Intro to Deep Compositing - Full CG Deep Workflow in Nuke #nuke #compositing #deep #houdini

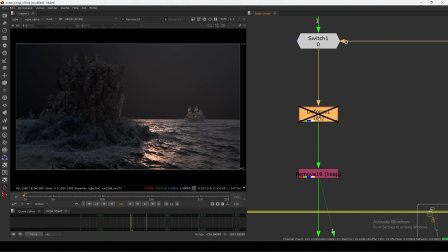(16:36)
So we have to manage something, so that's why I did a little bit this thing, so everything will go into blend, as you can see.
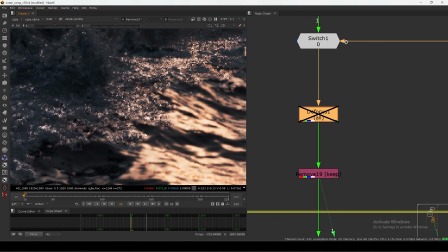(16:43)
So we're not gonna see this less sample render. You will see this if on this one, we will see this nicer looking specs.
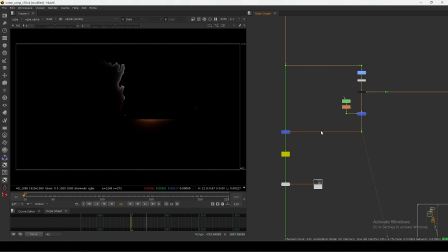(16:52)
Okay, after that what I did a little light trap, as you can see, and then I did a pre-comp.
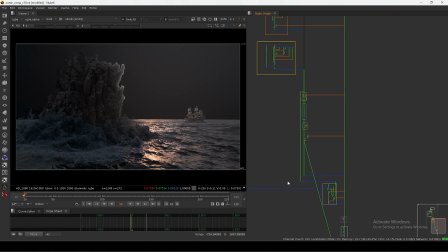(16:58)
So make sure you always do a pre-comp. As you can see, I have done a pre-comp here, and where it need to be, I did a pre-comp.
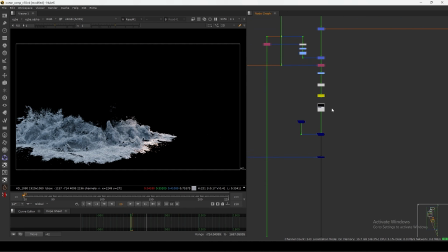(17:04)
As you can see, everywhere I did a pre-comp for the heavy layers, as you can see, the ocean layers and all that here. But for the rock and for the ship, I didn't, because it's not that much heavy.
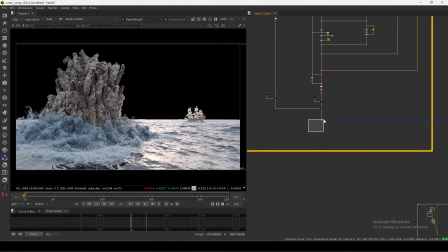(17:14)
I can, my machine can handle, but I'm being lazy, so I thought let's run it like that. But make sure you always do a pre-comp before you rendering any your final shot. So as you can see here, I did a pre-comp for this shot.
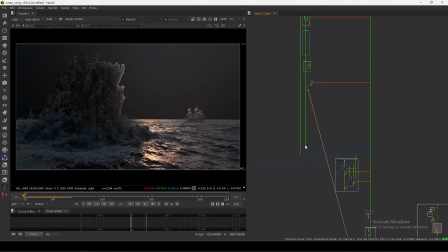(17:29)
So if I play this one, so now this is the look in this one, and if I merge this directly to the background, as you can see, we have this background what we did, and now it's merging like this. So if I view this one now, okay, and the slap comp with exposed down version, as you can see, we came up from here to here. As you can see in this one, in this slap comp, as you can see,
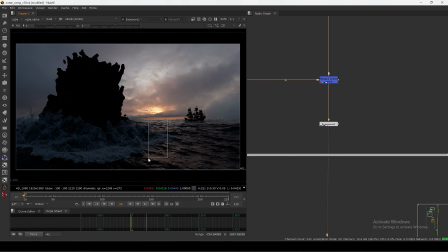(17:53)
we have this strong sun, and that's why I added a proper specs reflection.
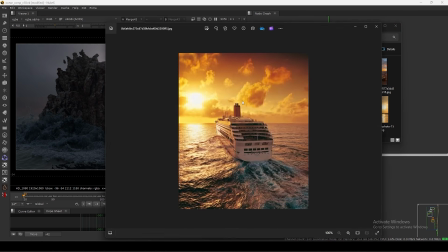(17:58)
As you can see, just like if you check the references, we have this thing, the reflection.
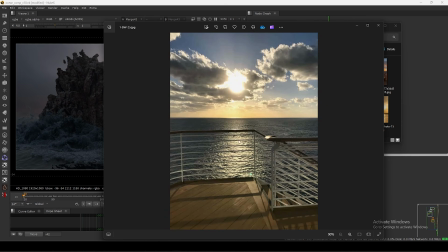(18:06)
So the specs is very looking very good. So we have to do something like here.
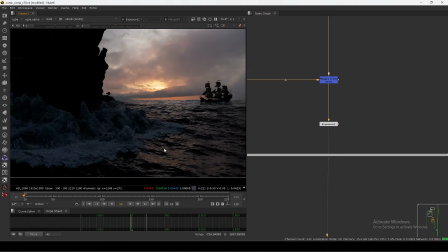(18:11)
So I did this in a comp, because here we have information but not too much, as you can see.
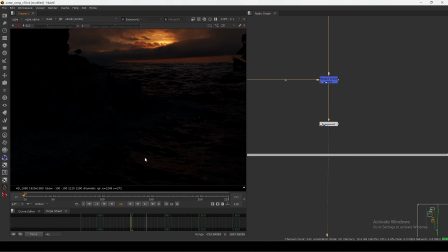(18:18)
So see, we have a little bit here, but we have to boost things and we have to add manually.
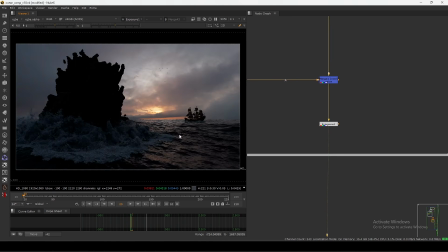(18:23)
So I did it in comp. You can check the comp when I share the comp. And also, as you can see, for the ship, this is the ship.
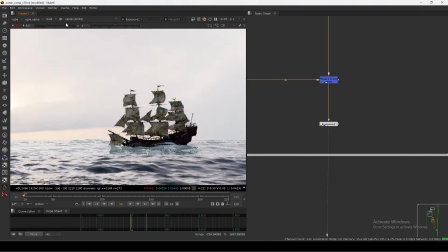(18:30)
If I export down, if I export up, this is the ship we have.
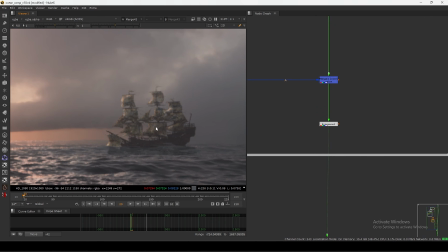(18:33)
For the ship, I also did grading and doing some relighting also, because we have a strong sun here.
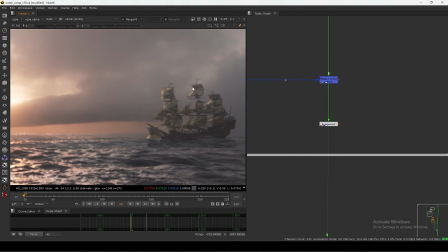(18:40)
It should catch some light. So as you can see, in the edges we get some highlighted area. So I did a relight on the ship also, but not for the rock. I did a light trap a bit here, but I think it's too much.
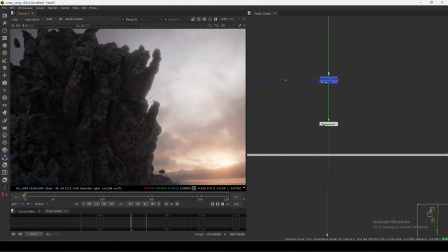(18:53)
You can reduce it, but I left it like this because I will tell you why. But as you can see, this is the setup we have. And as you can see also, the sky is shifting.
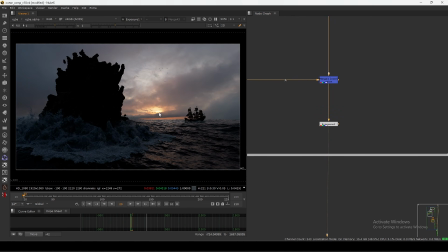(19:02)
In the slap comp, we have a sun right here, but in the final we have sun here, because I want to align this thing to this thing, but here it's coming here.
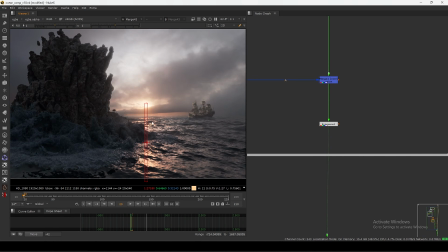(19:11)
So I just basically shifted to add here. Let's go to the flow.
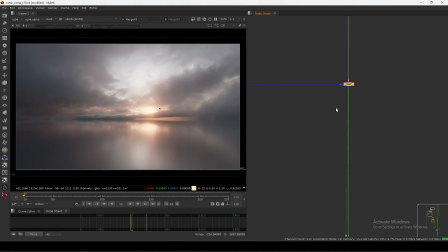(19:17)
So we came here, so everything is merging here. So now everything is 2D, as you can see, with proper hazing and all. If I turn off the hazing now, you will see the difference. So, but for that I have to switch the pipe, so I have to make this live.
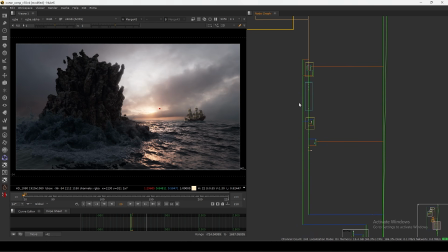(19:31)
Then if I off this one now, you will see how big difference is with haze, without.
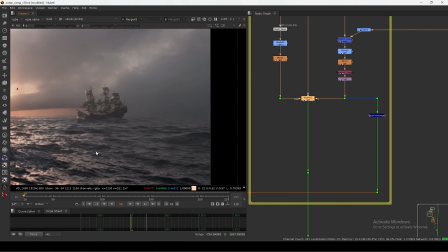(19:38)
See, it's not too much, but it give you the thing. And here it's blending properly the sky, the horizon line, as you can see. And I did a subtle blacks. If I show you, it's very subtle.
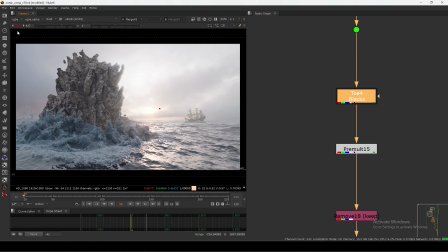(19:52)
It's very subtle, but I did it so it will look good in the end. It will not gonna look here at all.
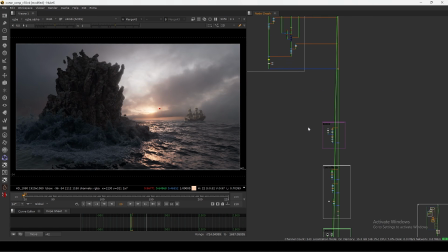(19:58)
So I just turn off this one, the 2D, we will see later. So then I added this bird. So as you can see, for the bird, it's not that complicated. I have this thing, I have alpha, so I'm just using alpha.
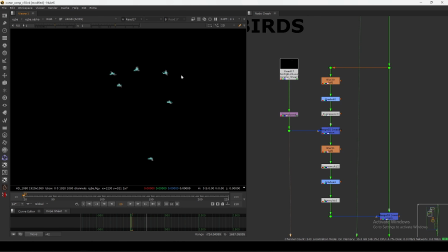(20:10)
I don't need color because I just want a silhouetted bird, that's it.
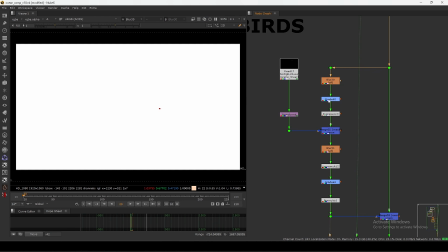(20:15)
So the same thing I did, blur this thing, expose this down.
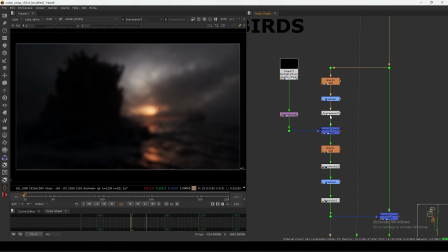(20:19)
So as you can see, blurring, grading, adding a alpha, and then basically masking.
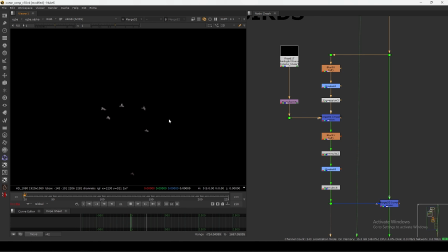(20:24)
So I have this bird with that background color, and they are they are moving, right? Then I did a blur because it's too sharp, nothing is going too sharp, and did a little bit grading, then putting it over.
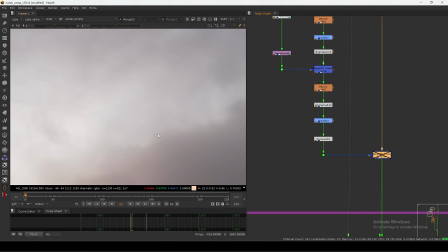(20:38)
So we basically have this bird blending with the background very nicely. Okay, and then we have this all the lens effects and all that stuff here. So let's see one by one. So in the first one, I added a bit of glow.
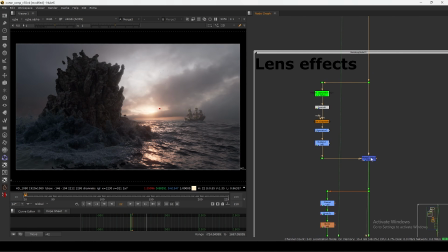(20:53)
If I view this one, as you can see on the sun.
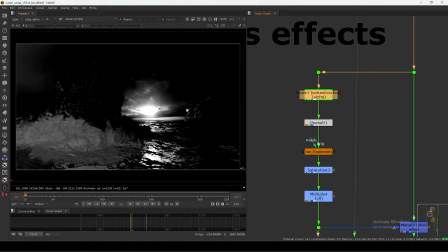(20:55)
So here what I did a saturation key to key out highlighted areas like this, and did a pre-mult here and added a glow.
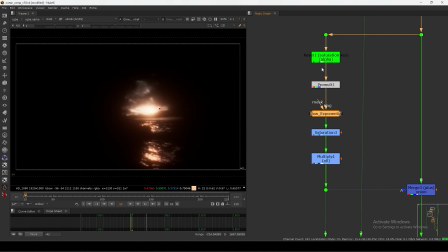(21:04)
As you can see, for this, only this part, as you can see, I added a glow,
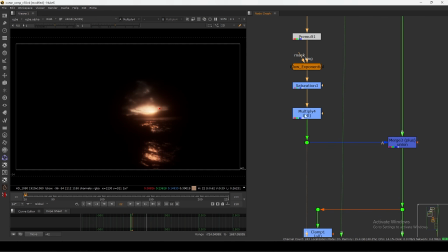(21:09)
and I reduced the saturation bit, and also in the multiply I reduce the amount 0.4, and on top,
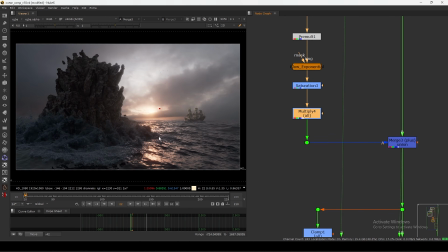(21:14)
if I remove this one, it's too strong, so I reduce it that much because it's too strong here and here. So I reduce it, and now I did a second one.
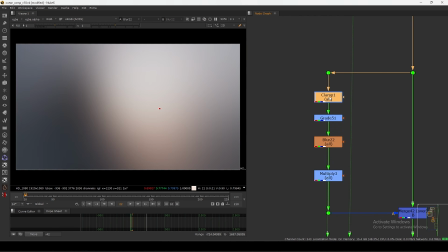(21:23)
In this one I blur the environment, and then I clamp this one because I don't want this very bright area.
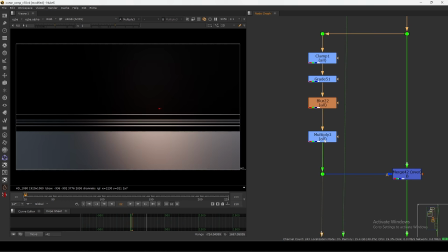(21:30)
So clamp that one, graded that one, and again multiply very less amount, just putting it over.
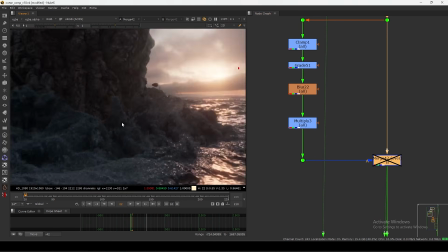(21:36)
So this one is doing overall hazing thing, lifting everything.
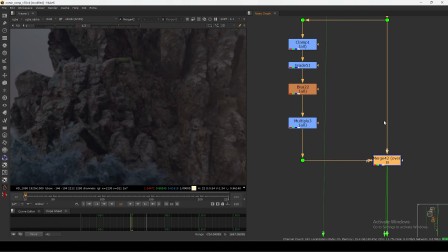(21:41)
As you can see, if I on this one, as you can see, it's everything lifting properly, very nice way. Then I will come to this flare. For that flare, just like can this input going to disconnect.
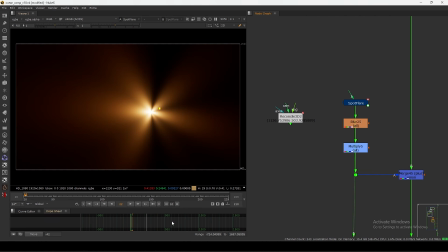(21:55)
For the flare I use this one. This is called spot flare. But before using spot flare, I have to see some references.
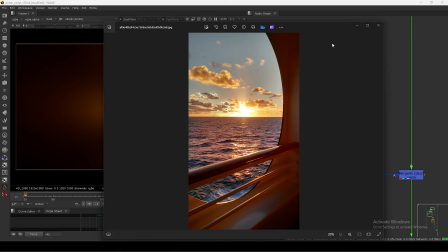(22:02)
So as I said, we can use this one, but I use this like God rays because in this shot we have cloud and it's coming through the cloud. So in my shot also we have that cloud thing here, as you can see.
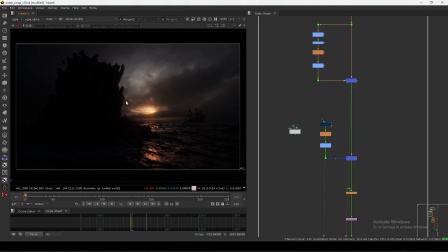(22:16)
So I want to show it's coming from there, something like that. So I use this spot flare to get my look.
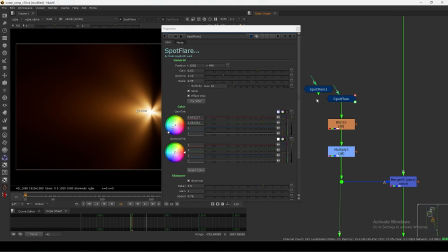(22:24)
So if you use this spot flare now, so the default it will look like this, and I made look like this.
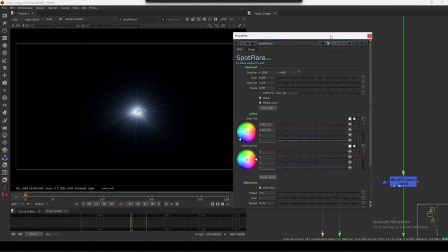(22:31)
So we have to play around with the settings,
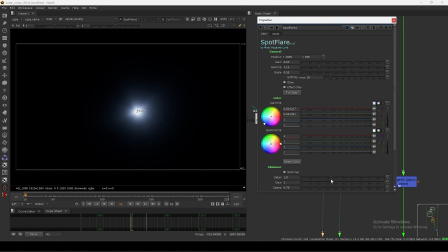(22:34)
and you reduce this shimmer to get what I have, and I don't use the glow also. So now I have this look, as you can see, without the glow, and I use very less shimmer and get that look.
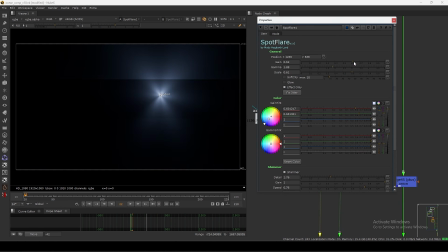(22:49)
And you can use here gain, gamma, all that stuff, and you have a position, so you can animate this position.
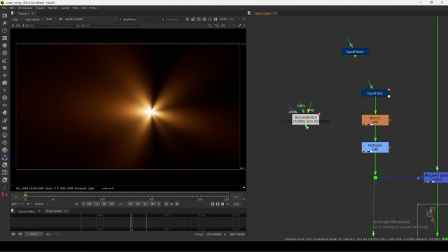(22:55)
So for the position, what I did, I use this Reconcile 3D. I will show you how I use that one. That I have to go on the top, and as you can see, I have this sphere here, and in this one you can see the sun is here, right?
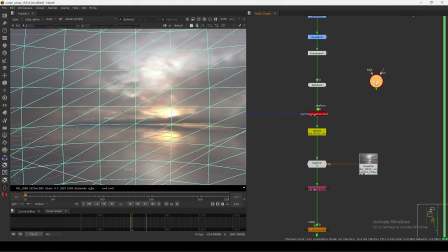(23:09)
So we need this position. So what I did, I use this one axis here, and I manually align this one.
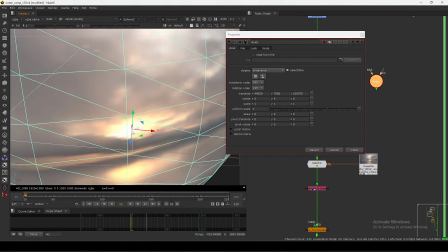(23:15)
So on the sun position, as you can see, so my sun is here, so I align it the axis there.
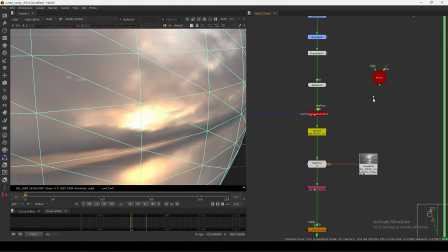(23:22)
Okay, so then what I can do, I can use
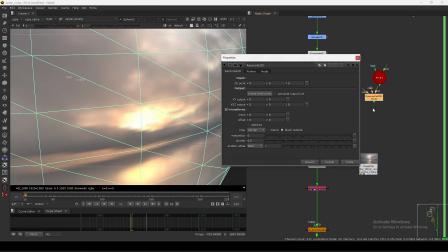(23:28)
3D. So I think it should, see this tool, Reconcile.
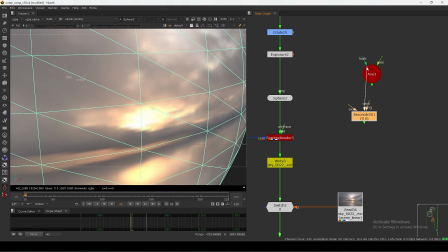(23:32)
It's very old, but it's very good in sometimes. So you can put your camera here. So sorry, you have to put a camera.
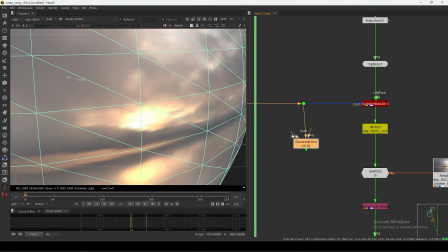(23:39)
So connecting the actual camera, matchbook camera, and the axis and the image itself.
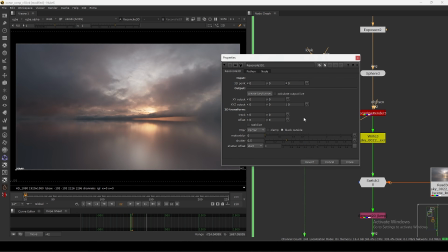(23:48)
It's not important, but we can put it here. Okay, so we put it everything here. So now all I have to do, just create a keyframe, that's it.
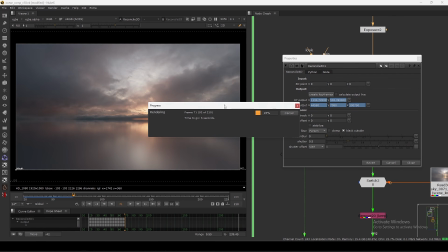(23:55)
And as you can see, based on the
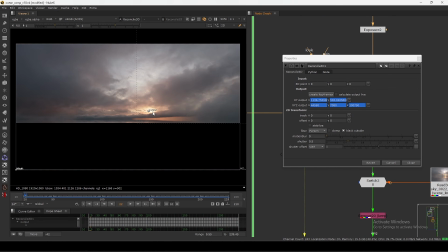(23:59)
camera animation and based on the axis position, we are getting the keyframes.
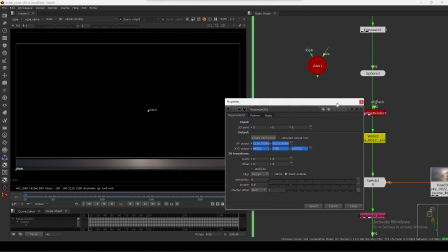(24:05)
And if I view this thing, as you can see, we getting XY and XYZ also.
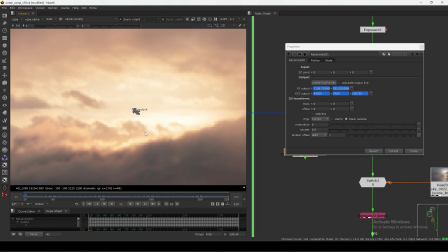(24:13)
So as you can see, now it's animated. If I show you the pre-comp, and if I play the pre-comp, you will see it's properly moving with this thing.
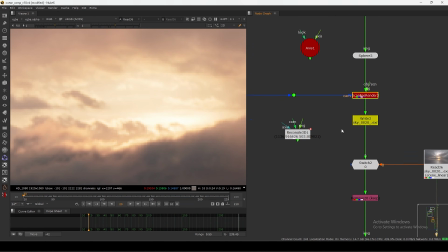(24:26)
So what I did, I just delete this one.
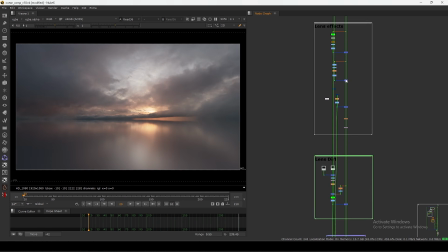(24:28)
So what I did here, I use this thing here in the bottom, and I basically just copy paste that 2D animation in my flare.
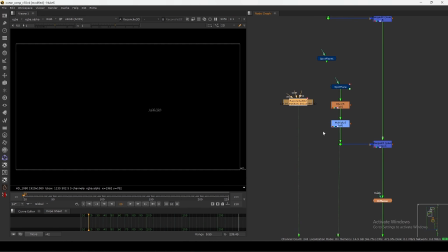(24:37)
I basically copy and paste this one here, that's it. And now I have this flare, then I reduce this amount and plus it over.